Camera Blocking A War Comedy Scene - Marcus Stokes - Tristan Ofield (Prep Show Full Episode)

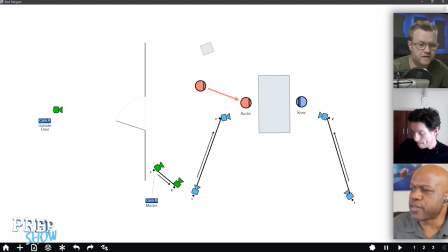through conversation um okay let's just i wouldn't i wouldn't say that's super obvious but if you're saying that's the case like well no
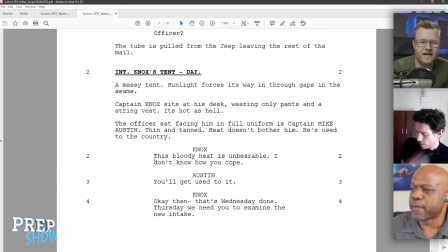it sounds like all we've missed is that could be absolutely right tristan if you're reading you're stuck on how you imagined it i think i think this could be used in any i mean this bloody heat is um okay well that's actually uh knocks he could be coming in the door and
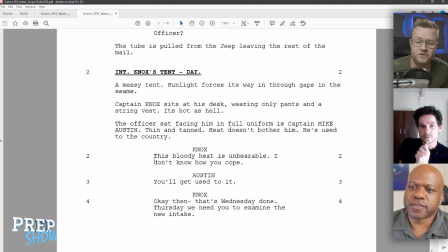knocks this bloody heat is unbearable i don't know how you cope and austin says you'll get used to it you could do that coming in slowly with the hat in your hand or you could already be sitting down this can be used any way you want and then it's just a tweak to that line four so where
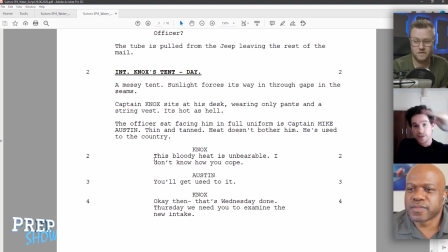it says okay then that's wednesday finished we can just start with thursday we need to start examining the new intake and then it's almost like the start of a scene isn't it so yeah we can tweak that would work well are you talking about cutting out the beginning of the scene that was no i'm just on about i'm just
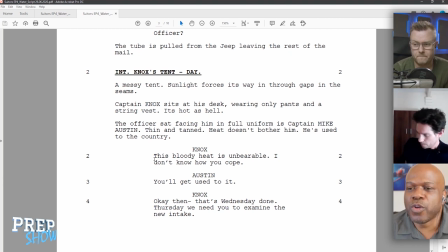on about saying dialogue line four yeah alludes to the fact that they've been talking about the contents of Wednesday that are done. Okay, okay, okay. So, if we want to go with this, which I have no objection to,
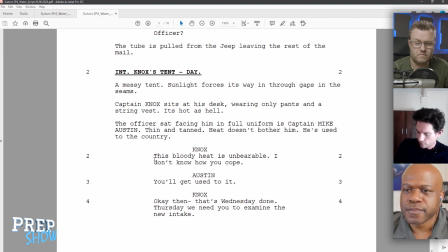if I just need to make a tweak to line four and cut off just the beginning of that and the whole bit about that's Wednesday done, Thursday, we need you to examine... Couldn't it just be Knox that's done with Wednesday? That's what he's been chewing on for a while. I suppose it could be. Anyway, the point is that you can fix this in a little rewrite.
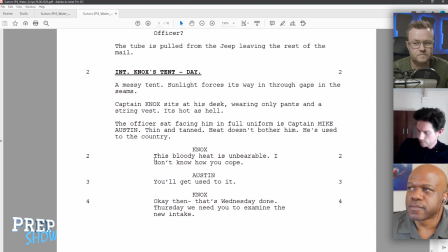yeah that's that's the point i'm making okay i do think that it is important that they're not just sitting there so i think that's a rewrite that's worth it okay let's go with it
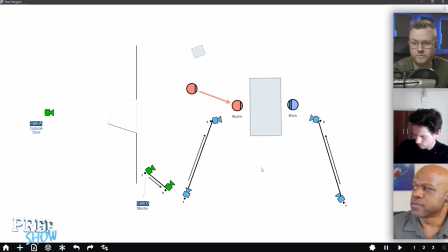okay um okay what other ideas do we have so i guess he's going to come through the door right
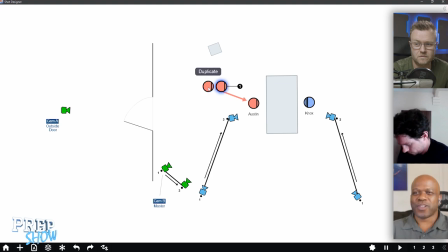i don't see why you wouldn't have him come through the door entries and exits are always really cool i mean they they help you sort of cinematically so i'm going to have him walk from out here does he come like down through a hall what's outside outside is is just barren um it's just
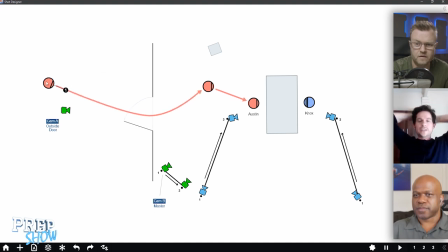base outside so he's not in a corridor it's just he's walking straight into it's going to be either a tent or a bunk and a bunker okay well then then i'm gonna do a creep towards the door that's a little slower than he walks those are nice okay so it's what i termed a
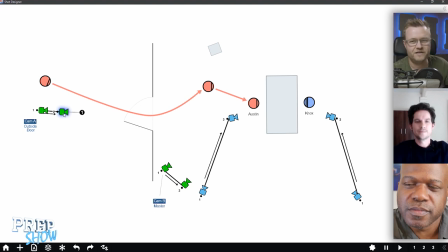sympathetic move that it's drifting in the same direction but not as fast okay I like this move I'm good with it yeah does anybody have an opinion on where he should end up
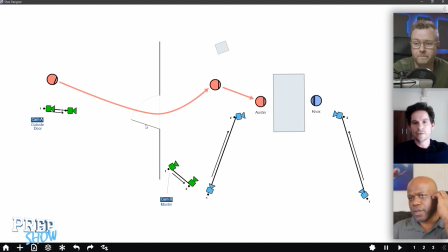from this move from walking in I would have him not walk as far in to begin with I'd halve that distance okay sure yeah so he's in somebody else's space yeah exactly and that means we could probably put knocks away
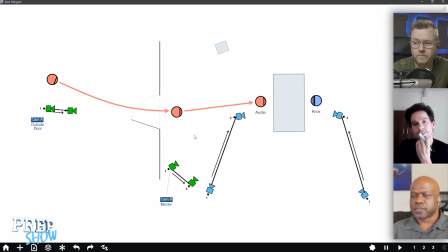from the table doing something else already okay i like that um well actually i don't know does it give him well we're not trying to create authority for this guy right no we're not but we're we are trying to set up the fact that there's something that has taken place before this
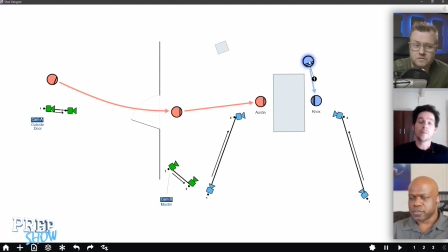moment in time sure so um perhaps if it's the line about the heat, then let's have him, I know, he's washing or sponging himself down trying to remain cool. Okay. There's a fly here. Get out of here. Okay, so a little thing to do that maybe over here.
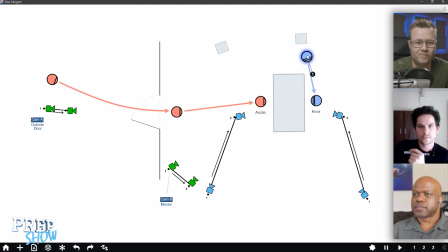So the only danger is that every time people move, we need like a whole batch of cameras to cover it and before you know it, it's a lot. But let's leave it here.